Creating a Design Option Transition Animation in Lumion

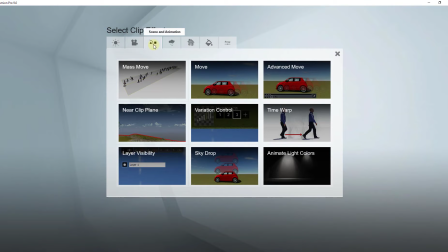4:05 And inside your effects, there's an option in here for scene and animation. And so scene and animation is going to allow you to click on this button for layer visibility.
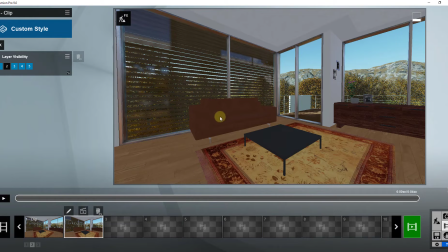4:16 And so what layer visibility is going to do is it's going to allow you to adjust which layers are visible. And so you can see how when you first pull this up and we're in our second clip, it's not going to let you click on any of these different layers. So you can see how this right here is representative of all the layers I have inside of Lumion.
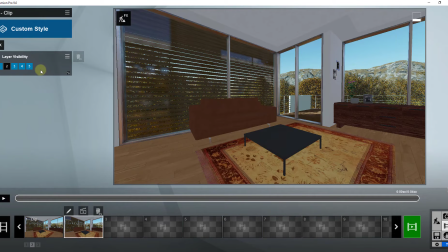4:33 Well, what we want to do is we want to set this up so in this clip a different set of layers is visible. And so in order to do that, we need to start off and we need to create a keyframe. So our keyframe is going to allow us to set where this layer visibility should start.
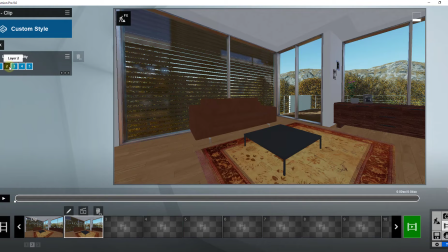4:51 So in this case, I want this to be at the very beginning because it's my second clip. And so I'm just going to go in here and I'm going to turn on layer 2, and I'm going to turn off layer 3.
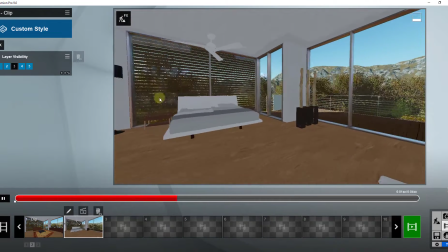5:00 And so now, if I play this clip, I have the same kind of animation through this scene,
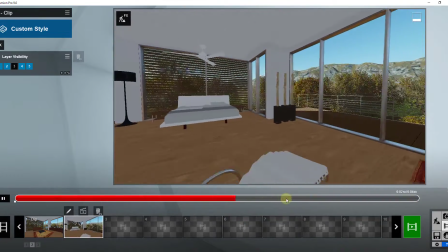5:05 but it has a different set of layers active.
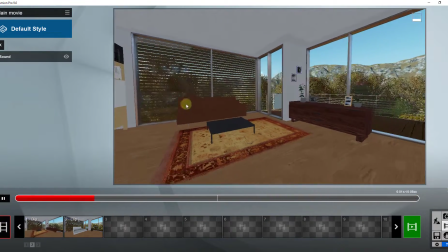5:09 And so if I was to click on the button for entire movie and we were to play this whole movie, we'd have one scene where this flies through with kind of your couch and your furniture.
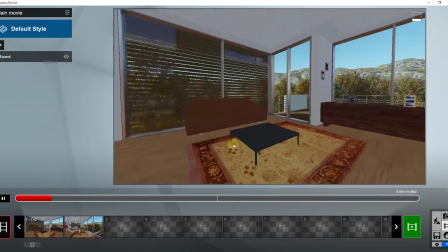5:17 Then you've got a second scene in here that flies through showing your other set of furniture.
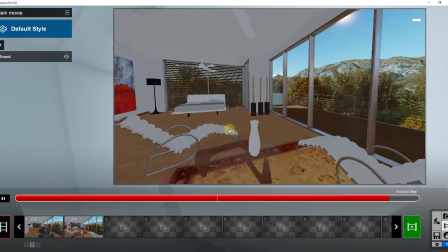5:24 So your stuff on layer that's set on layer 2. And so what this allows us to do is this allows us to kind of duplicate this scene in here.
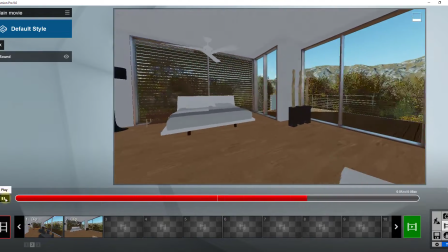5:31 And one thing we might consider doing if we wanted to is instead of repeating this same clip
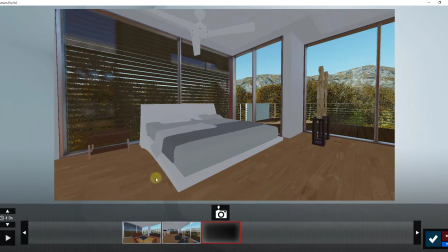5:37 over and over again, we might go in here and edit this clip so that it's got a different set of camera angles.
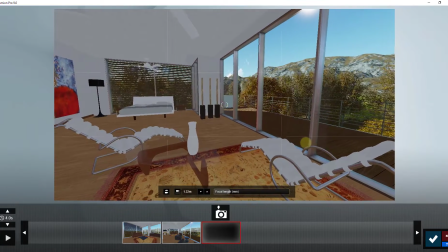5:44 So like for example, let's say instead of repeating the same thing over and over again, I created a photo here
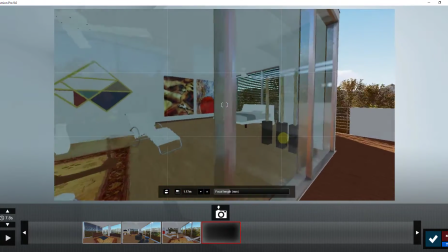5:54 on the inside and a photo here on the outside.
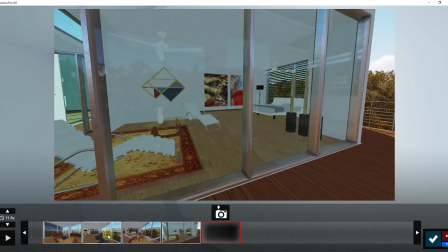5:59 So what that means is instead of just repeating the same thing over and over again,
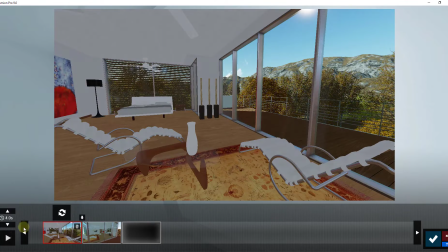6:03 I'm gonna go back in here and I'm gonna delete out these scenes so that this clip now starts from about where the old one stopped.
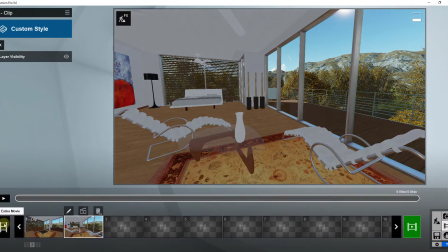6:10 So now if I click OK, and then I click and play my entire movie, I've got my layer 1 or my layer 2 active here, and then my other layer over here.
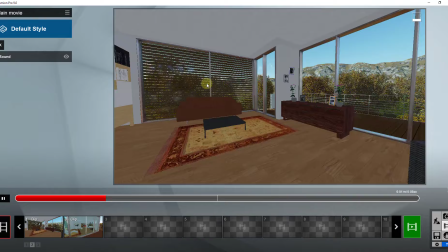6:20 And so that gives us a kind of nice view of what these different options could look like.
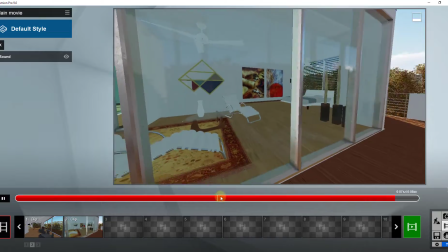6:26 But the only problem with that is this is very abrupt when it changes between these different scenes.
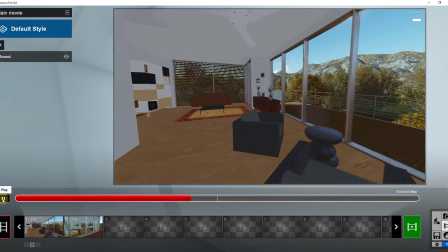6:32 So we want to add a fade in and fade out.
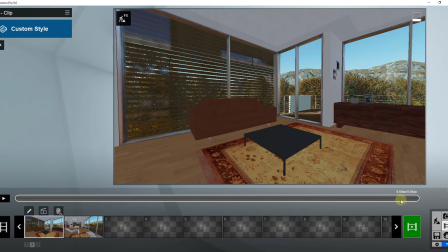6:34 And so what we want to do is we want to add a fade out on our first clip at the very end, and then we want to add a fade in on the second one. So this kind of fades between the different options. And so in order to do that, I'm first going to go in my first clip,
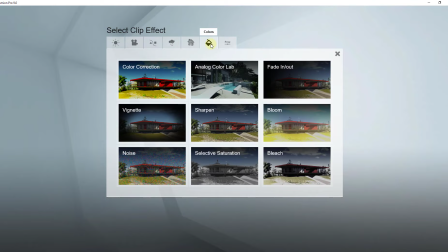6:48 and I'm going to go into my effects, and I'm going to go into colors, and I'm gonna find the option for fade in or fade out.
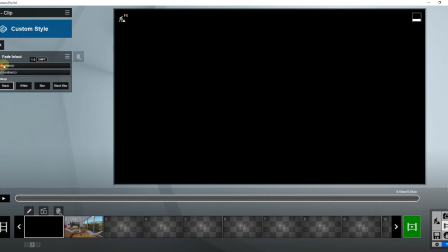6:55 And so what fade in or fade out is gonna do is that's gonna let us set the duration of this fade.
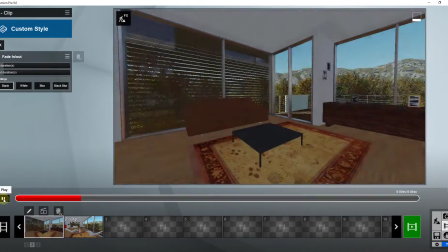7:01 So you can see how right now in this first clip, it fades in the beginning and then it fades out at the end.
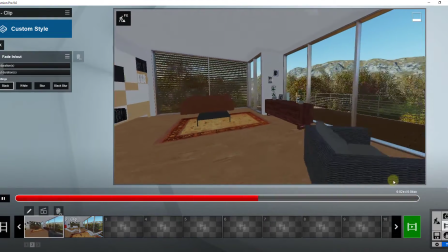7:07 So you can see how this gives us kind of a nice transition into and out of our scene.
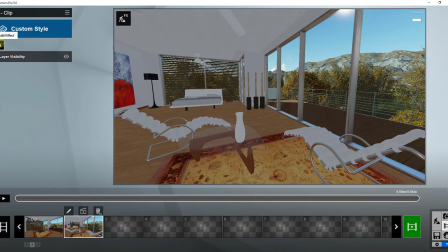7:12 And then we do the same thing on the second clip where we'd add a fade in or out there.
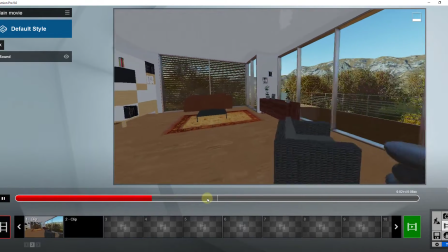7:17 So now if we were to play the whole movie, this fades in, then it's gonna fade out for the first clip, and it's gonna fade back in on that second option right here.
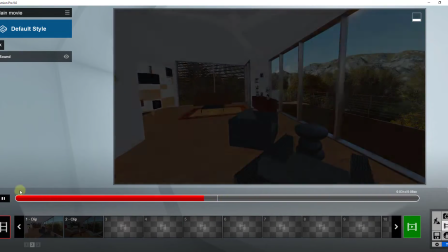7:26 So what that allows us to do is smoothly fade between the two options right in here.
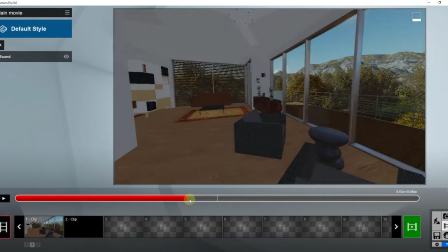7:33 And one thing I don't necessarily like about this is I don't like it fading to black between them.
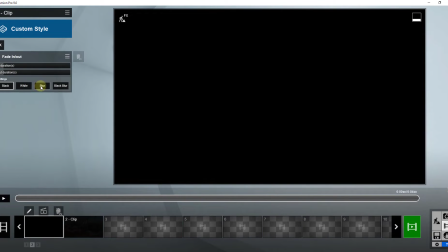7:38 And so what I'm gonna do is I'm gonna adjust those fade in and outs so that they fade as kind of a blur rather than
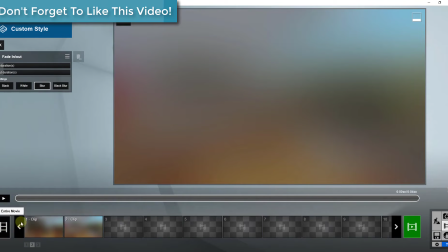7:48 a black. And so if I click on blur, you can see how this is gonna create the same effect in here, but instead of
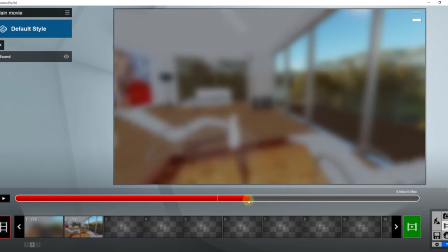7:58 it fading to black, you can see how it's fading to kind of a blurred view.
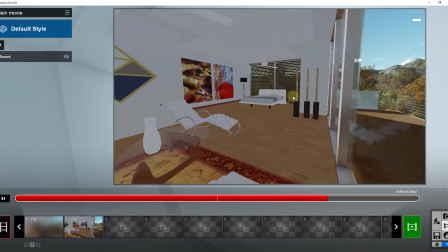8:03 So now this kind of blurs between your different options in here. It gives you more of a smooth, kind of more organic feel in here.